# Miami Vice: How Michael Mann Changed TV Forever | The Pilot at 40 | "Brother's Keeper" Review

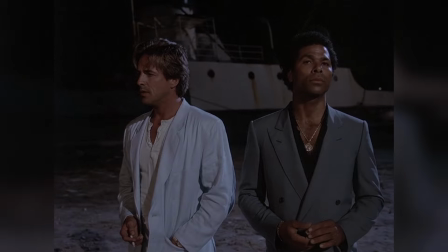Jodie Tillen, the fantastic costume designer, who Mann brought in having previously worked with her on The Armani-Clad Thief in 1981,
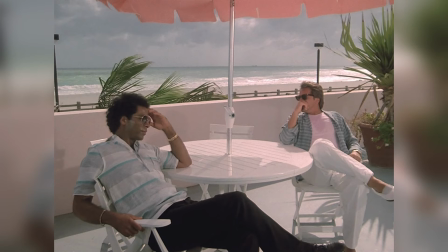said of the look of the show that everything was considered. It's Miami, it's aqua, and it's white, and it's pastel colours.
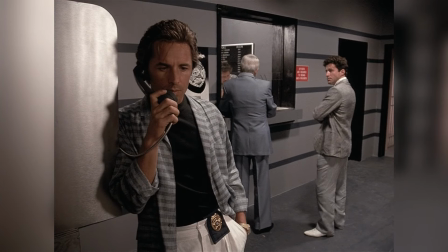And if they were to blend in, you would have to embrace those colours and have them be a part of that landscape. Mann also declared that the show should feature no earth tones and no harsh reds in the sets. And this was reflected in the locations, the style of the costumes, and the stylistic decisions became a huge part of the show's production each week. Tillen continued that every show had a colour theme. There were no accidents.
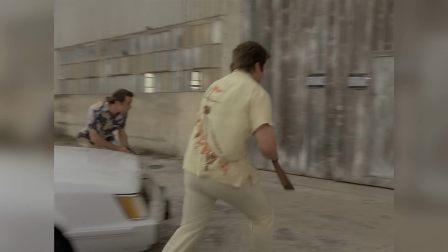There was never a situation when an actor walked in front of a wall in a certain outfit where the colour on that wall wasn't considered.
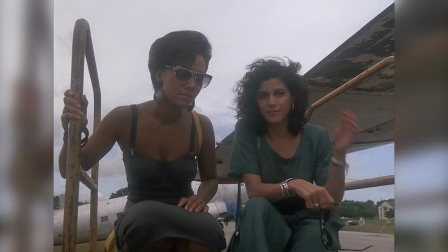She said that Mann directed that he wanted the clothes to be another character in the show,
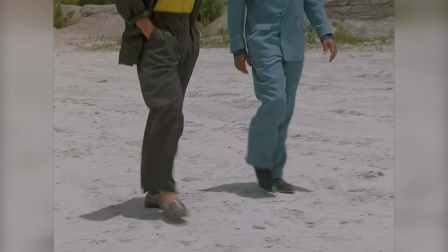and he wanted the undercover cops to look like drug dealers who spend their money on women, cars,
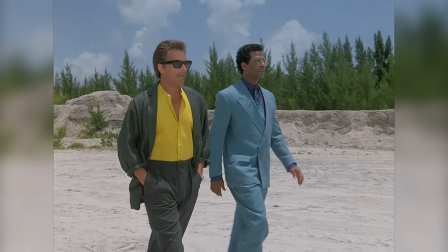and clothes.
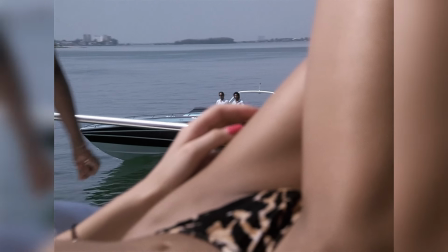Amazingly, the show boasted a
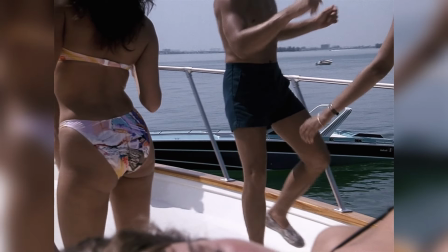$100,000 budget for costumes each episode, and Tillen said this had never been done before on television.
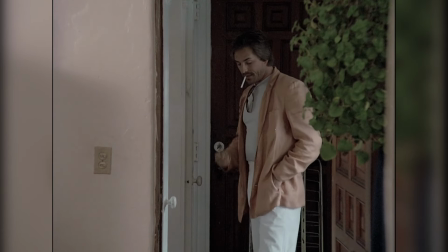James Sonny Crockett. Very good, Tubbs. Next week we'll work on your name.
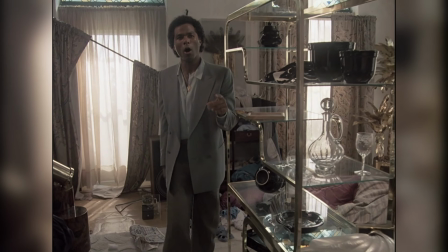University of Florida. All-American wide receiver number 88.
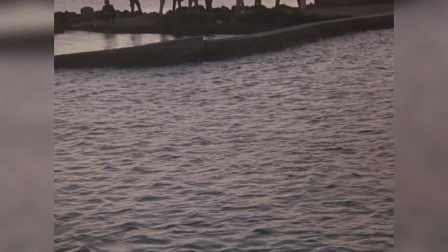Am I right or what? That was a long time ago.
Mann said on producing the show that we are making a movie, that's the attitude.
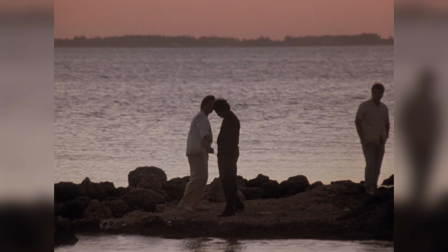We're making it in a little over 7 days for $1 million. It's fast and furious, and the pace is addictive.
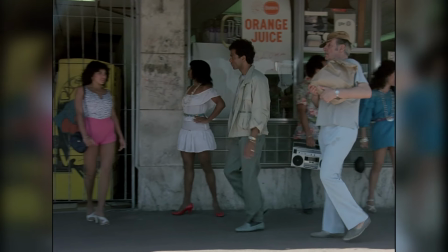I also think that another of the great things is that the show was open casting for actors local to Miami,
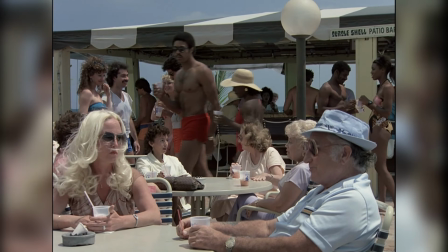and the different mix of cultures works great in giving the show a reality that would be missing if it had been cast with Hollywood day players,
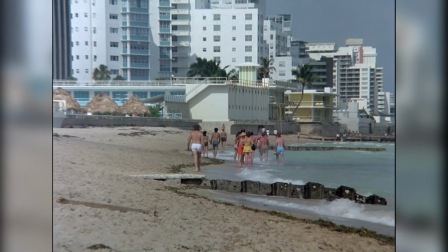as most shows of the day were.
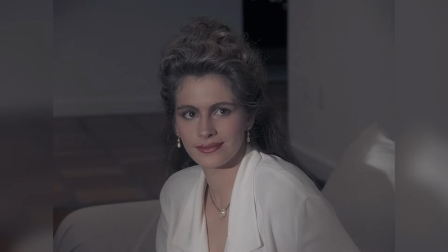However, Miami Vice is well known for the staggering list of guest stars who will become major stars after the series.
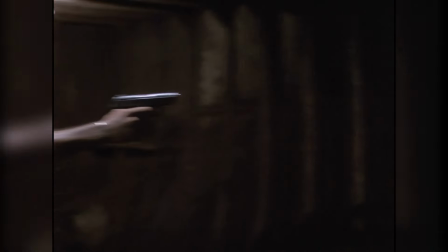Miami Vice. You're a cop?
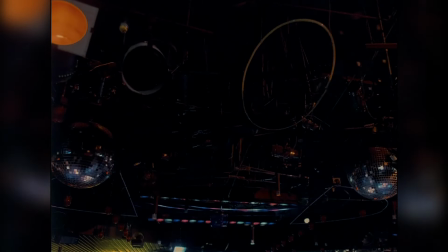And of course we have to talk about the role music played in the show.
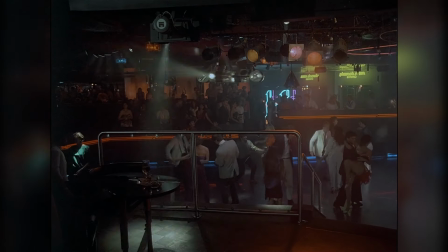Yerkovich said on the music that playing the right music with cinematic images allows you to accomplish a lot more than without it,
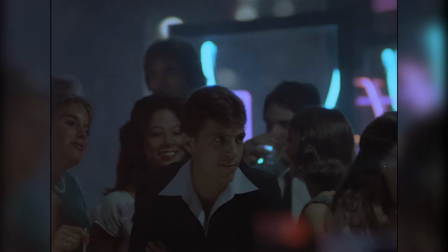and that Miami Vice was well ahead of the curve. He also said that the show was definitely inspired by MTV,
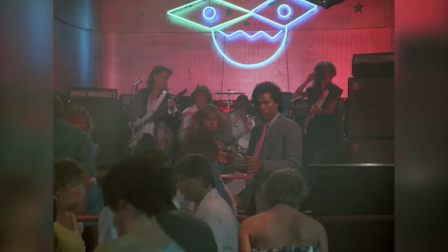and how they revolutionized the music video to tell stories through music.
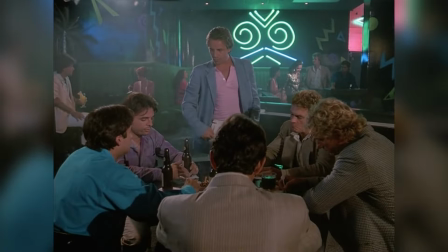He continued that the music was a tool which we used to tell the story.
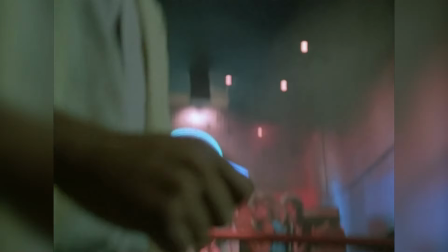Music that was played on MTV in heavy rotation also very often made it onto the show to help modernize the series.
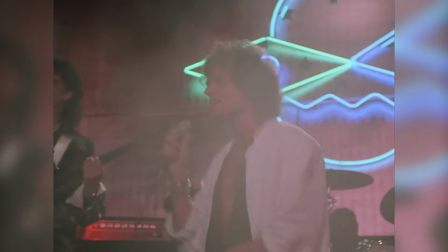That's another thing that executive producer Michael Mann brought to the show.
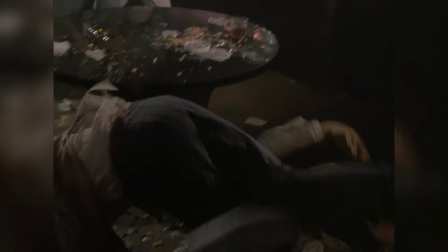And then later, in seasons 2,
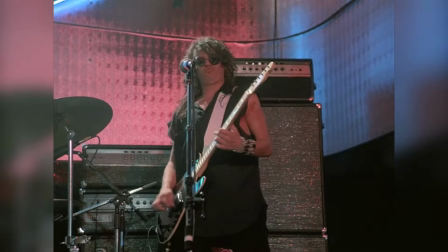labels began calling the show's producers direct in order to get new bands onto the show to reach its massive audiences.
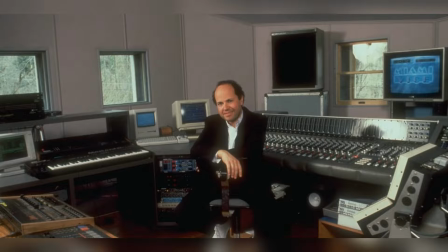Jan Hammer, who created the now iconic opening titles and Crockett's theme music,
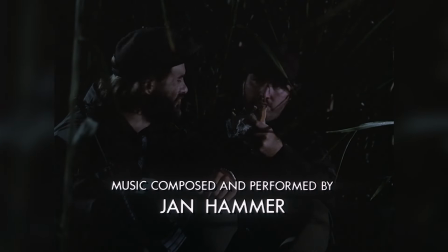was approached by the producers to compile a soundtrack album which, when released, held the #1 spot for over 12 weeks on the Billboard chart. The title theme also topped the charts, and 40 years later, no other TV theme has managed to do it. But Hammer's accomplishments were much more than just creating some catchy themes. He had to create a new 30-minute soundtrack for each episode of the show.
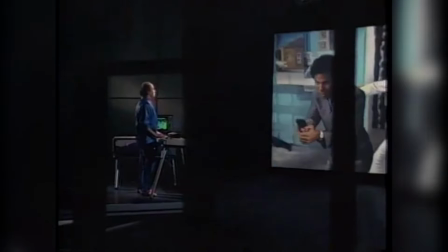Hammer's process was that each week he would watch the latest episode and had only 4 days to essentially create a new album of music.
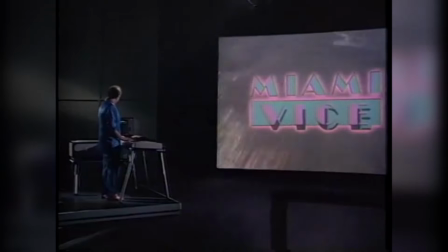An amazing talent that of course went on to influence the scores of pretty much all television shows that followed.